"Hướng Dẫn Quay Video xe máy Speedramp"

Đây, cái đèn nằm trên thân của gimbal Và 1 cái đèn lắp ở ngoài Đây, lắp ở ngoài, tháo ra được Lắp vào dưới dạng Nó có thể lắp được ở bên này Hoặc là bên này Của cái cạp điện thoại Chúng ta sẽ bật đèn thứ lên nè Đấy, thì nó sẽ sáng đây 2 cái Tăng độ sáng lên nè Đó Thì mình đang quay là ngược sáng Mình muốn cái vùng tối của mình được đầy đủ chi tiết Để mình có thể quay bằng điện thoại Thì hai cái đèn này hỗ trợ cho mình rất nhiều Đây,
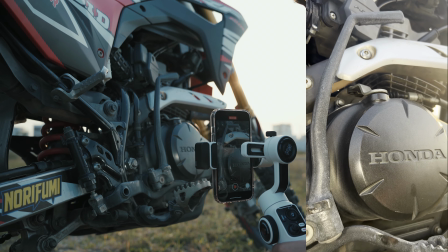278s
chúng ta có thể để vào Thì thấy đèn nó sẽ đánh vào những vùng như này
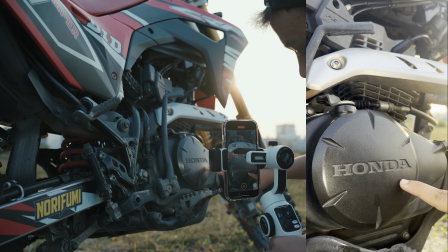282s
Để nổi những chi tiết này Ví dụ chữ Honda này Mình cũng có thể lấy được chi tiết rõ hơn Những chi tiết này nó sẽ không bị noi,
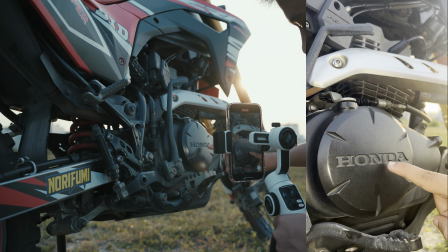287s
bị nhiễu nhiều
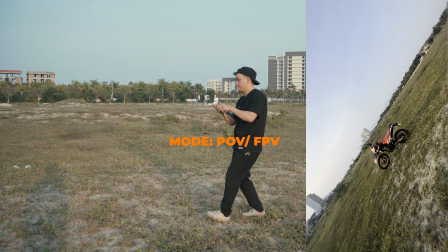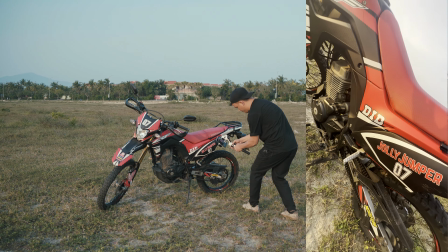296s
Với chế độ POV hay còn gọi là FPV này thì cái gimbal nó sẽ di chuyển theo cái tay của chúng ta và nó rất là
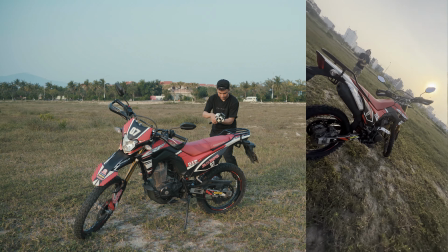304s
đa dạng như kiểu chúng ta handheld vậy và cái góc quay nó rất là nhiều với góc có thể biến đổi vì thế là trong quá trình
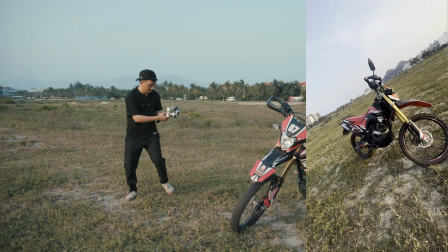312s
dựng chúng ta cũng sẽ có những cái suộc nó ảo ma Canada
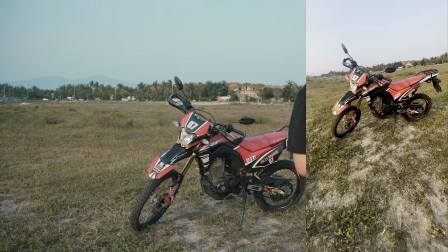316s
hơn thì
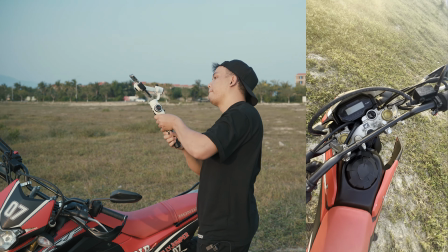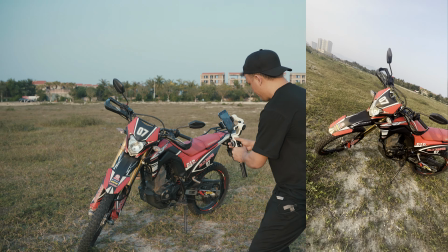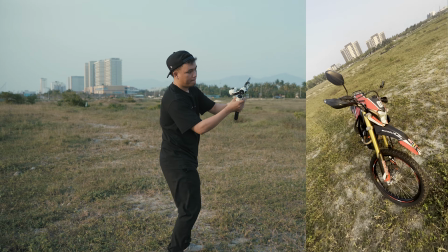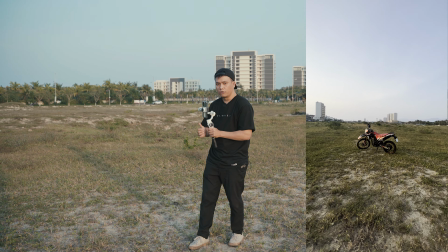338s
bình thường mình đi chế độ Dolan thì mình
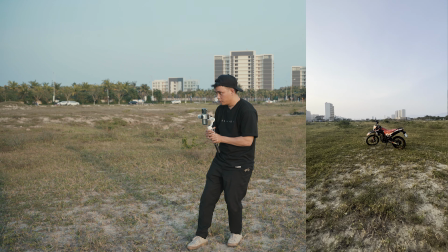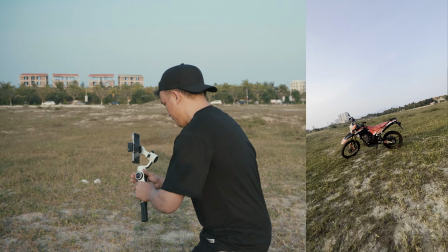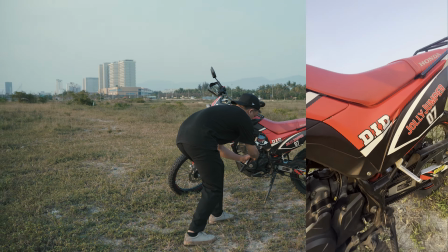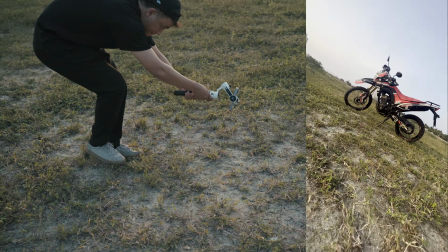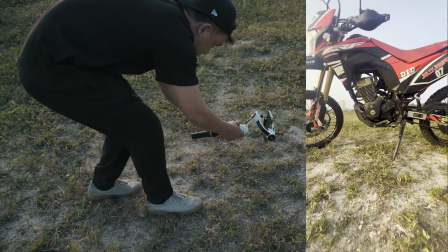360s
bởi vì cấu tạo của cái gimbal Smooth 5S này nó có các trục cấu tạo như những cái gimbal chuyên nghiệp nên là chúng ta có thể
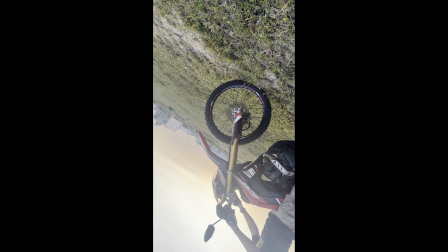369s
dễ dàng thực hiện những cái cái nhiều cái góc máy khác nhau lên cao xuống thấp rất là linh hoạt bây giờ mình sẽ thực hiện
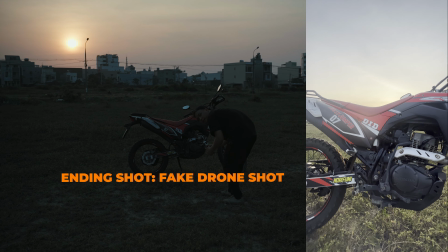377s
một cắn cuối đó là cắn fake drone shot
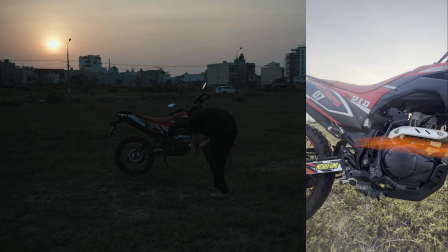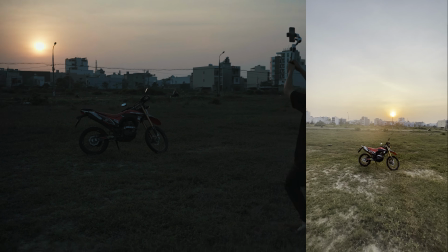Bây giờ thì chúng ta sẽ về nhà để cóp suột ra Và chấm rung trên phần mềm Adobe After Effects Sau đó dựng sẽ tranh phần mềm Adobe Premiere Nếu bạn nào chưa biết dựng thì anh Lần sẽ chỉ các bạn làm video này trong một clip sau Bây giờ thì đi thôi